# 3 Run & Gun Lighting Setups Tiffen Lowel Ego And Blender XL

Now again, for this lighting setup, we're going to be using two lights, the Ego and the Blender XL once again,
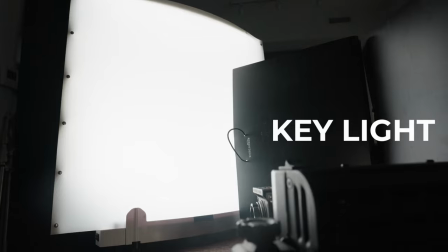(4:12)
with the ego being our key light which is pretty much the common theme for this video and also using the blender light to give us a little bit of fill for those shadows just like in our other two setup. Now for context I will be shooting this on the Sony a7IV with a 35 millimeter G master lens. Now that doesn't mean that this is the setup you need to have to get good photos but if you use this lighting technique you can even get really high quality photos out of an iPhone like this one.
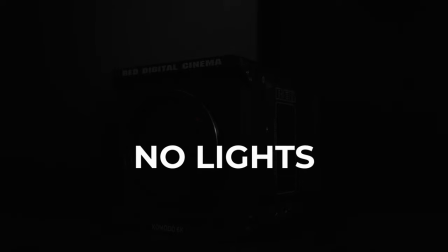(4:36)
So you're going to notice here is without any sort of lights especially if you're doing product video, it's going to be pretty dark.
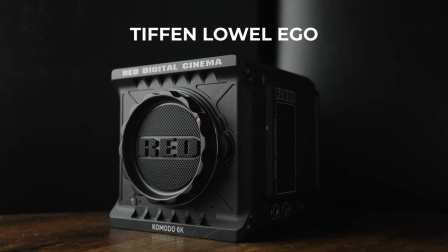(4:41)
And this is where we're going to bring in our key light, which is the Lowell Ego. But you could tell that there's that shadow that falls off on the side, and it doesn't really show all the details of the product you're trying to show off.
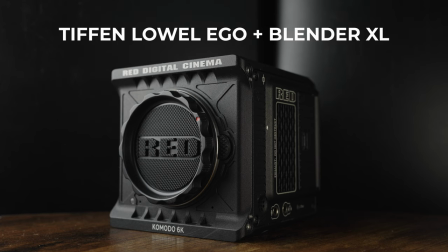(4:51)
So that's where you'd have a fill light, just like the Blender XL. And I actually made this light a little bit warmer, just so it pops off the background a little bit.
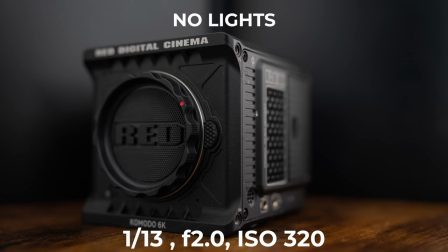(4:59)
And in the next couple seconds, I'm going to actually show you what the photography versions look like of that.
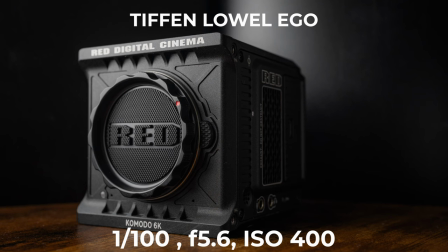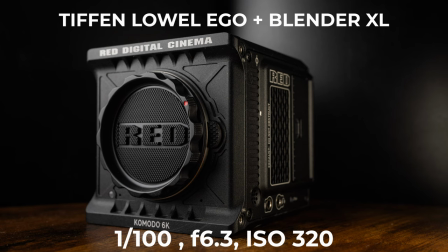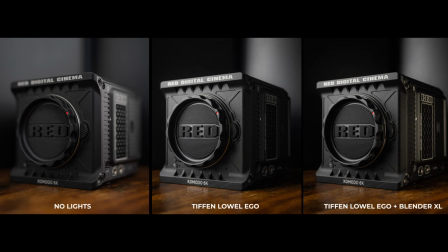and there you have it those are three lighting setups that you can use with the tiffin lower blender xl and the blender ego now this is a small part of a much larger webinar that i actually got to do with tiffin a couple days ago so big shout out to them for sending me these lights and also letting me give some education back to creators that are just starting out and need a small run and gun lighting setup to use in their videos that being said if you like videos just like these make sure you comment like share and subscribe and i'll see you guys in the next video